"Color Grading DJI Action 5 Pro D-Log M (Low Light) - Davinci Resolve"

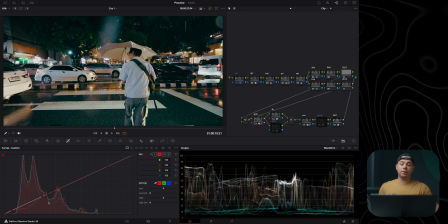992s
And as you can see, because I anchored the middle gray and the blacks, it adds these colors so beautifully without really affecting all the other colors, the dominating colors in the frame. So I'm going to put it somewhere around here. I feel like it's a bit too green, so I'm going to use the green curve and balance it out.
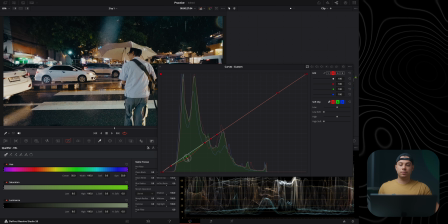1012s
Something more bluey in a way. Yeah, something like this looks good.
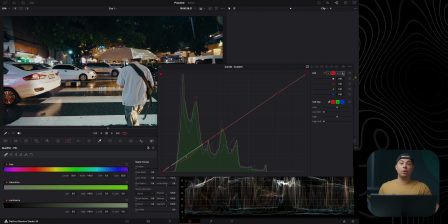1017s
And now maybe I'm going to slightly warm up the highlights by going to the blue curve, introducing some warmth, and then maybe some red, and I'm going to balance it out with the green just to make it a bit more golden looking.
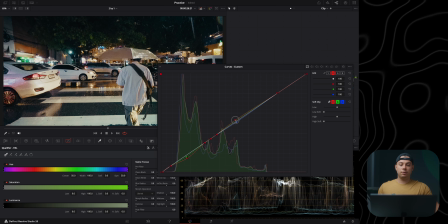1032s
Maybe it's a bit too yellow for me, and I feel like something like this is somewhat okay.
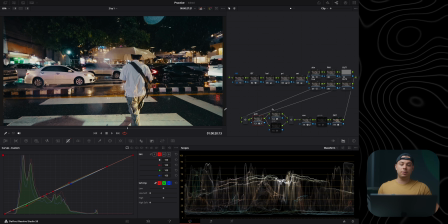1039s
This is the before and after, before and after. As you can see, it makes, you know, the shadows cooler with cooler tones, and then the highlights with more warmer tones, which adds this beautiful split on contrast between shadows and highlights.
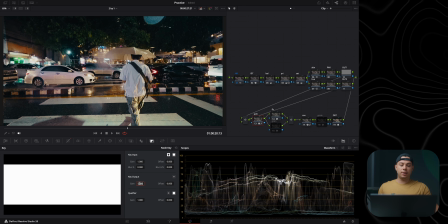1053s
But I feel like it's a bit too strong of an effect, so I'm gonna go to this node key and set the gain to like 0.6 just to clean it up a little bit.
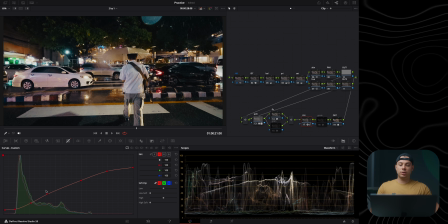1062s
Maybe also I'm gonna come back to the contrast node in here, just reduce the overall contrast a little bit because I feel like it's a bit too strong. Something like this.
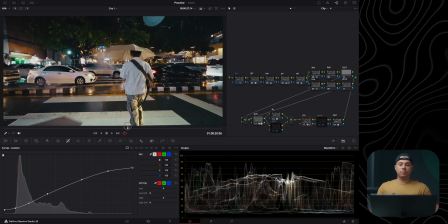1077s
And honestly, I feel like I'm pretty much done with this shot.
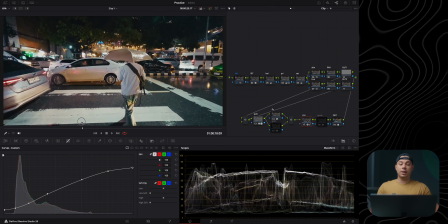1081s
This is pretty much as best as I can make it look with the built-in tools in Davinci Resolve.
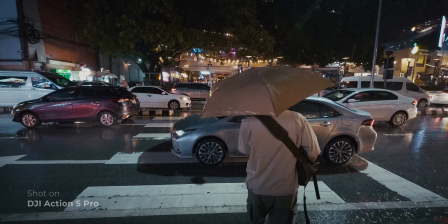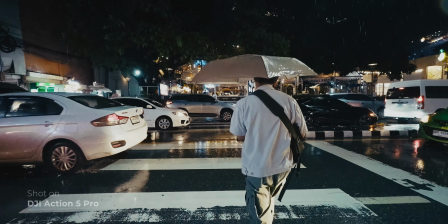Alright, so I hope you enjoyed this video and found it to be informative. I'm going to leave links to everything I've mentioned in this video down below for you to check out. Also, I'm using my Rode Video Micro 2 shotgun microphone as a boomed shotgun microphone for the first time today. So hopefully the audio quality was good enough. Let me know down below what you think. And also today, DJI is going to announce the DJI 360 camera. I'm definitely going to get this camera to play around with. If you have any video ideas, share them down below. And yeah, I guess I'll see you in the next one. Thanks for watching.